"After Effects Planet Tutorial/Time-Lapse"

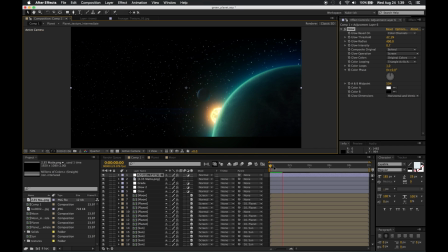739s
Here I'm just trying to test out the camera motion, see if it's a little too quick or, anything like that. See how the elements interact with the lighting and everything, the glow.
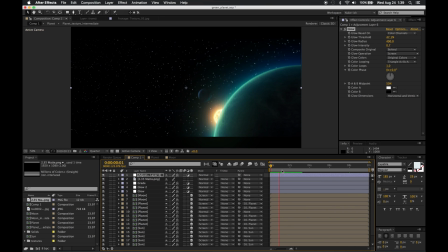755s
Again, in this video I didn't adjust it, but I might go back and, before the final video, adjust the actual
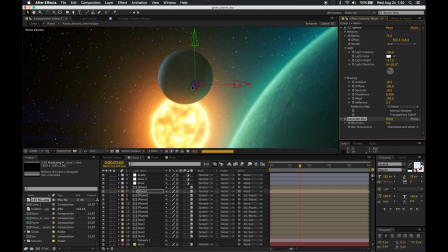767s
speed of the camera, because it might be a little too quick. Here I'm adding a little blur to the moon, just to
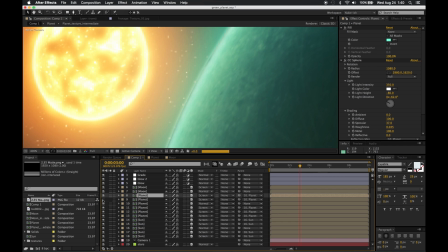775s
make it not so perfect. You don't want everything to be perfect and sharp. You want to have some things be blurred.
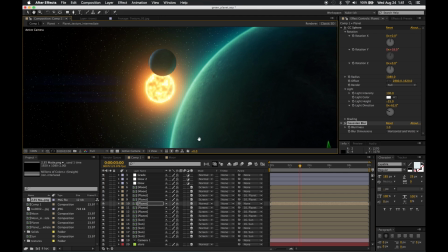781s
It's because in real life things aren't all sharp.
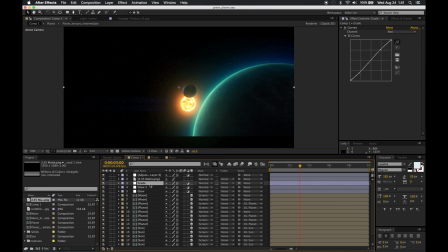786s
You have things that are not as clear.
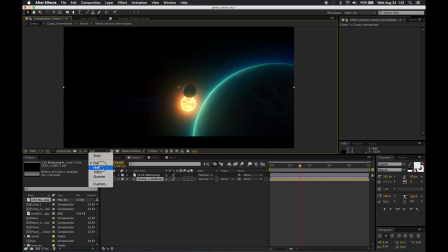793s
Here I'm pre-comping everything to add a little bit of chromatic aberration.
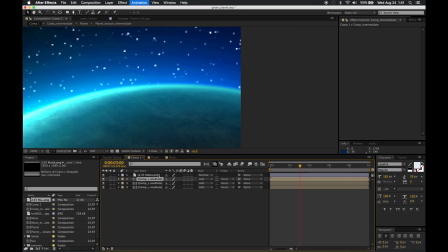797s
This is an interesting technique where you duplicate the layer 3 times, set them all to add,
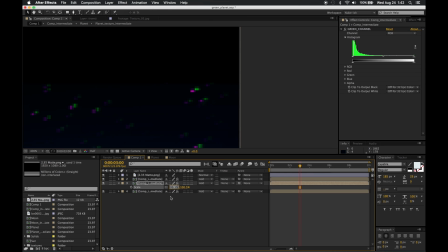802s
and then you use the individual channels levels effect.
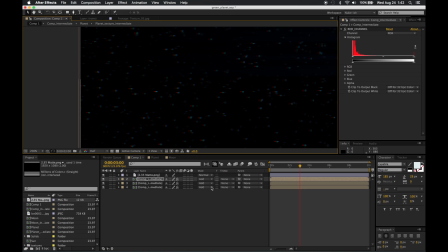807s
Set one for the red channel, the green channel, and the blue channel, and then you can offset those
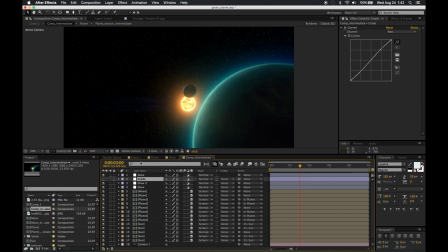816s
in space, X and Y, or using the scale to get a simulated chromatic aberration effect,
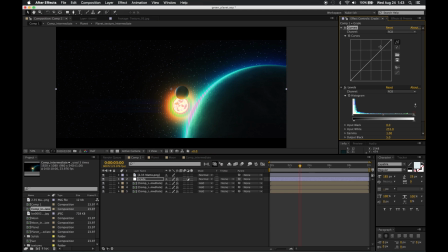823s
which is a lens effect that happens in real cameras, where the colors near the outer edges are distorted. Here I'm adjusting the color grade again. And so with that chromatic aberration, I set the green channel to be slightly larger in the scale, like 100.2% or so
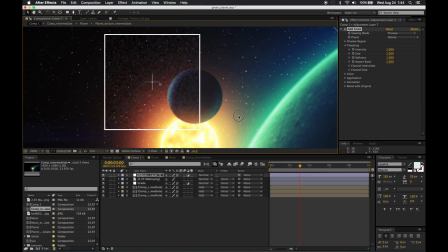846s
that it will add that kind of fake chromatic aberration. And I also offset the red channel to the right, I think, in X by 1 pixel.
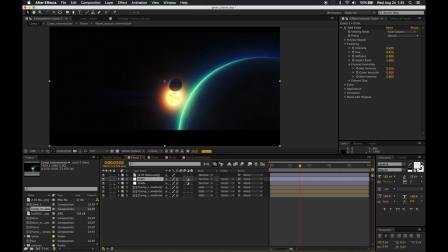859s
Here I'm adding some grain, just in the channel levels and such to get what I want.
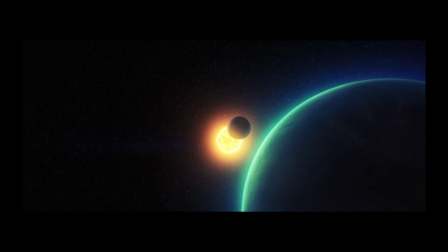868s
And that's about it. So thanks for watching this video, and that's how I created that little space scene there.